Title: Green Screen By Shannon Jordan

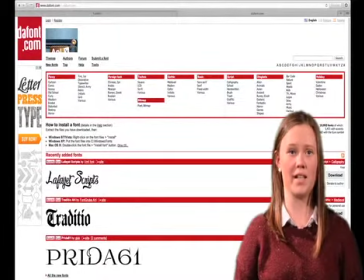3:58 My distribution company is called Expedition Studios,
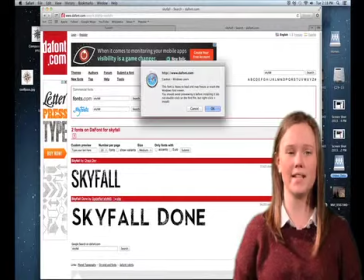4:01 and to create this I downloaded the font Skyfall from Dafont.com into LiveType and then added a shaky effect to it that lasts for 3 seconds.
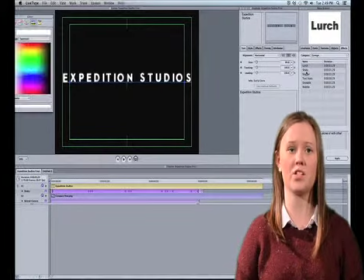4:11 I paired the title with an image of a compass I chose from Google Images for the clear link that they have.
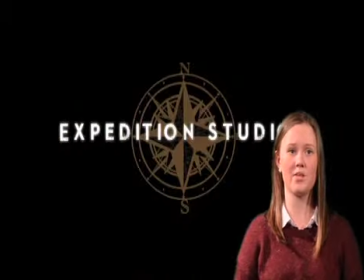4:17 I added a behind camera effect on this image so that it zooms out slowly and falls into place in the centre behind the text.
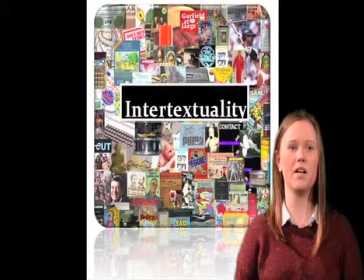4:24 Hence its name, this font is similar to the font used in the title of the James Bond film. Due to this, my distribution title can be seen as an example of intertextuality. This feature emphasises the action genre, giving hints to the genre of my film right at the beginning.
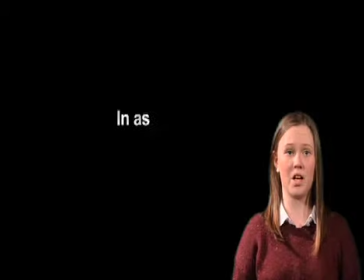4:43 I created my production company title with a font called Channel.
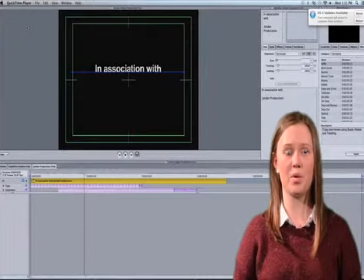4:48 I set a type effect across all of the text, and then a separate effect called Experience, specifically on the name of the company, Jordan Productions.
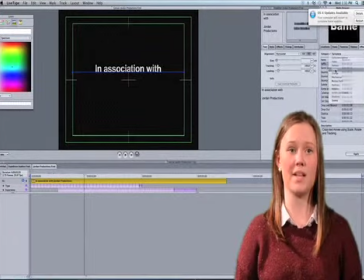4:58 to give it a glow which makes it stand out.
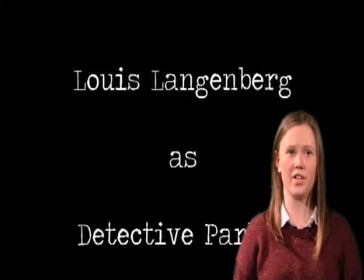5:04 All three of my character titles follow the same format for continuity. I use the travelling typewriter font with a strange appearance effect to create the illusion that the text is being typed. The final title I created was for the name of my film. On this title, I used the travelling typewriter font with a shaky effect.
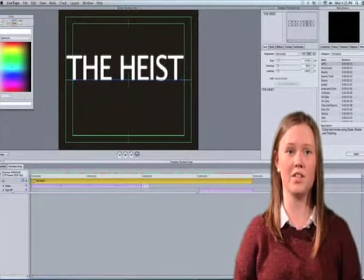5:24 I also used the sign-off effect on the last second of the title as a means to end my opening sequence. I used these specific fonts and effects along with a black and white colour scheme to anchor the crime action genre of my film, making it instantly recognisable to the audience. I used Final Cut Express to edit my footage.
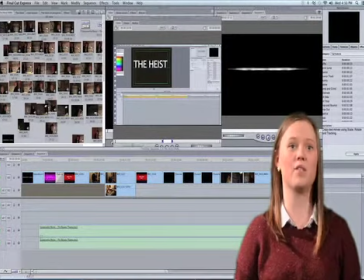5:48 I had to import my titles from LiveType into the software and then import my footage in.
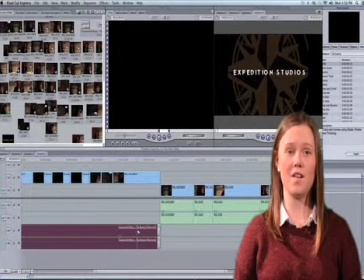5:55 Having chosen all of my footage, I began to edit it. Firstly, I used the cut tool to delete any unnecessary footage.
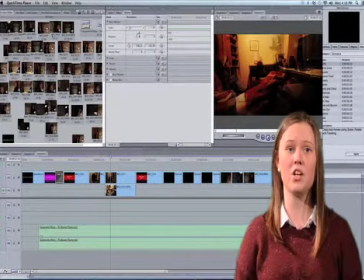6:03 I then used an overlay effect on an area of footage showing character Detective Parker in his office at home. I used this effect to create a tense atmosphere and emphasise his stress.
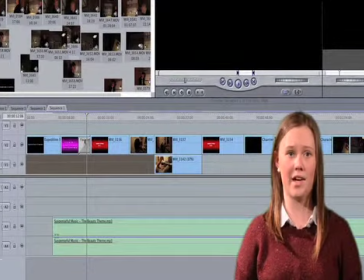6:15 I used several fade in and out effects to link the titles to the footage,
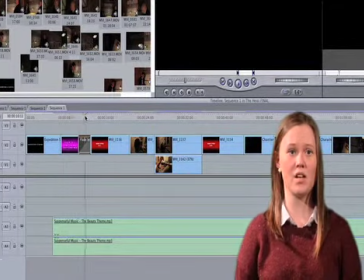6:20 and I also used this effect to fade from non-diegetic sound to the diegetic dialogue of the interrogation scene.
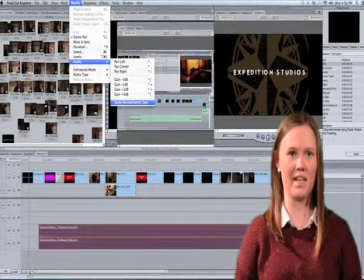6:28 Further, I adjusted the diegetic sound to make it clearer by applying the normalization grain.
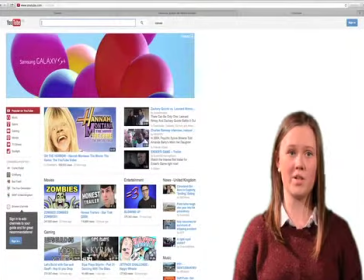6:35 I found the non-diegetic music for my opening sequence on YouTube. I searched for suspenseful music and found what I was looking for with the beauty theme. Once I had found this piece of music, I had to ask the permission of the person that owned it so as to not break any copyright laws.
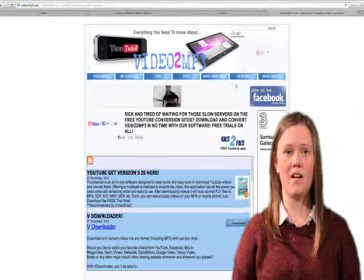6:56 After receiving permission to use this piece of music, I had to convert the YouTube video into an MP3 file. I did this using video to mp3.net. This MP3 file was then accessible from my iTunes to be imported into Final Cut.
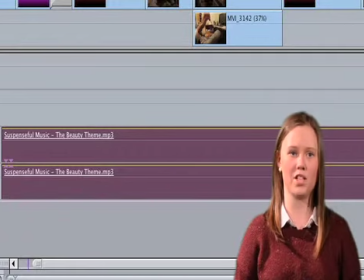7:12 To conclude, I have learned a lot about the technologies from the process of constructing this media product.
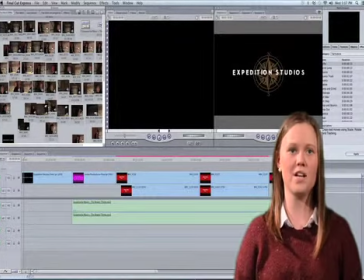7:20 Mostly, I have learned how to manipulate hardware and software to create the effects that I wanted for my opening sequence. I learnt this through trial and error and also from tips that I found on the internet.